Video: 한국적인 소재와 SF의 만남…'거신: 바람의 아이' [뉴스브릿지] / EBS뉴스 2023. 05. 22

세상을 연결하는 뉴스 뉴스 브릿지입니다. 해외 애니메이션이 장악했던 극장가의 토종 애니메이션이 등장해 관객들의 발길을 모으고 있습니다. 이 제주도의 신화를 바탕으로 한 참신한 소재가 호평받고 있는데요. 먼저 영상 보고 오겠습니다. 네
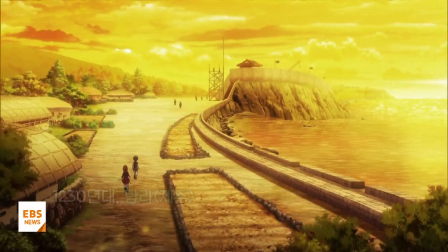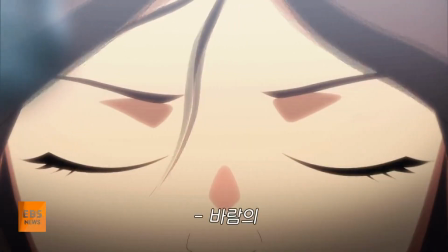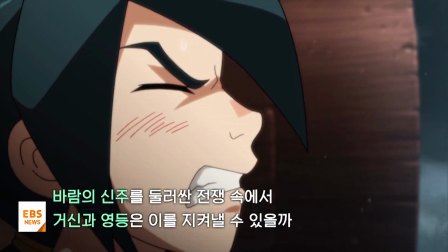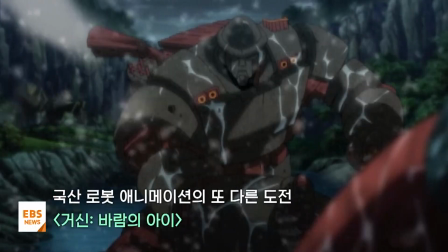애니메이션 거신 바람의 아이를 기획하고 총괄 제작한 신주영 대표와 조금 더 자세히 이야기 나눠보겠습니다 대표님 안녕하세요 네 순수국산 애니메이션입니다 거신 바람의 아이 어떤 내용의 작품입니까? 네 거신 바람의 아이는 지역의 특화 콘텐츠를 제작하고 발굴하는 취지에서 시작된 사업이고요 저희는 2017년부터 제작한 작품으로서 제주 신화 중 영등할망 신화를 기반으로 하였고요. 그 다음에 그기에 따라서 시간여행이라는 소재를 통해서 하루 방의 기원을 찾는 애니메이션입니다. 굉장히 좀 삼신화 소재 담고 있는데 제주도와 관련된 신화가 녹아 있습니다. 어떤 내용입니까? 기본적으로 제주에는 많은 신화와 신들이 있는데요. 그 중 바람의 여신 영등을 기반으로 하고 있습니다. 바람의 여신 영등은 제주의 풍요와 안영을 관장하는 신인데요. 이 여신과 함께 제주도의 비양도, 그 다음에 비양도에 나오는 외룸박이 괴물들이 있는데요. 그 대결을 보여주는 그런 신화전설입니다. 네, 또 한 가지 눈에 띄는 것이 제주의 돌하르방이 로봇으로 등장을 한다는 겁니다. 어떻게 이런 상상을 하시게 되셨습니까? 어린 시절부터 저희는 로봇을 봐왔잖아요.
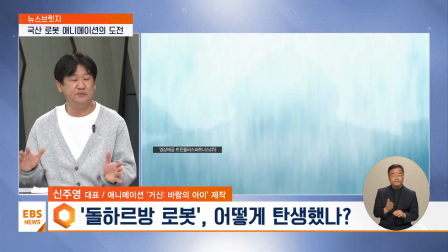(2:33)
또한 앞으로도 로봇을 상상하고 있고요. 그렇지만 그게 애니메이션으로도 많이 형상화가 돼 있는데 정작 애니메이션
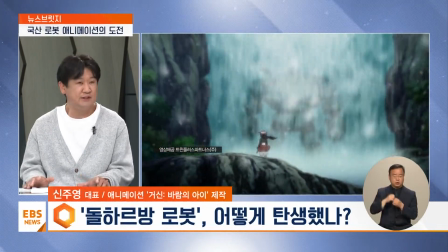(2:41)
상에서 우리의 전통과 고유 문화를 간직한 로봇은 잘 없더라고요.
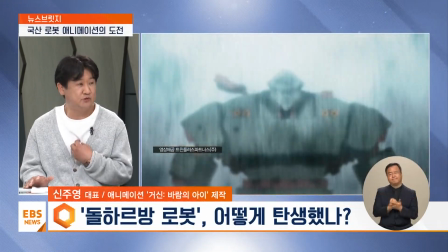(2:45)
그래서 그런 아쉬운 부분을 항상 가지고 있던 터에 하루방의 독특한
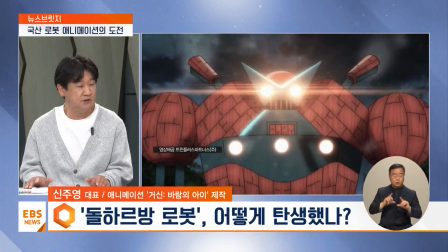(2:50)
형태와 세계관을 만들어보면 어떨까 하는 호기심에서 시작을 했던 것 같습니다.
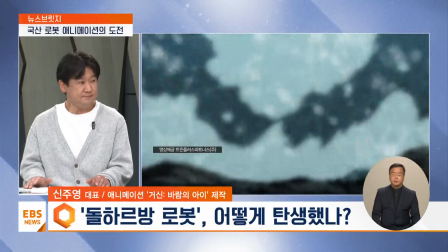(2:55)
굉장히 많은 노력이 들어가 있는 작품인 것 같습니다. 그렇다면 이 작품을 제작하시면서 특별히 신경을 쓰신 부분이 있으실까요? 사실 작은 예상과 시간 안에 모든 상황을 만족할 수 있는 것은 약간 어려웠었습니다. 그래서 그 부분 때문에 제작 초반 저희 감독님과 여러 고민과 어려움을 겪었는데요.
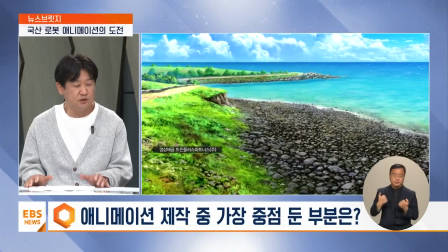(3:21)
그래도 그 모든 상황들에서도 첫 번째로 저희가 하고 싶었던 것은
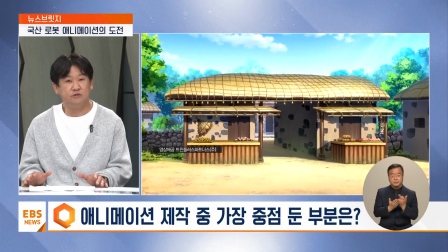(3:26)
제주의 자연 환경을 잘 표현해보자였었습니다.
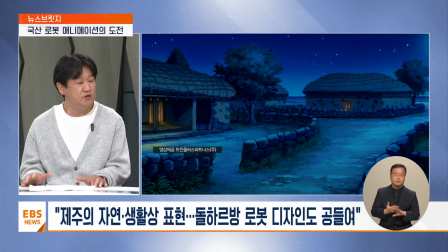(3:31)
그래서 다른 부분은 상상의 영역이었는데 그 제주
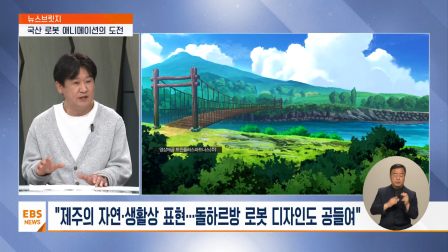(3:36)
풍경은 아무래도 많은 분들이 봐왔고 인지하고
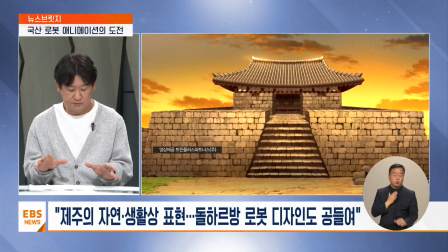(3:41)
있었기 때문에 그분들을 그 부분들을 제대로 조금 잘
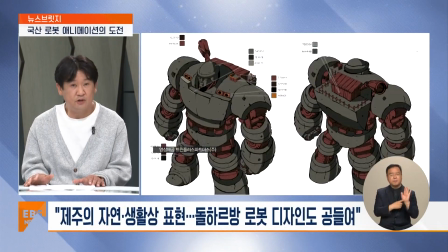(3:46)
포장하고 그려내는 게 첫 번째 목표였고요. 그 다음으로는 하루방 로봇 디자인이었습니다.
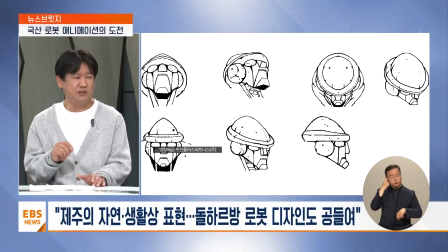(3:55)
그래서 하루방 로봇이 어찌 보면 잘못하면 약간 유치하고 약간 고리타분할 수 있거든요.
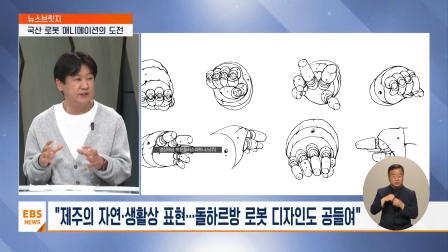(4:01)
그런 부분을 조금 더 전통적으로 아니면 거대한 신과 같은 그런 존재로 디자인하는 게 목표였습니다.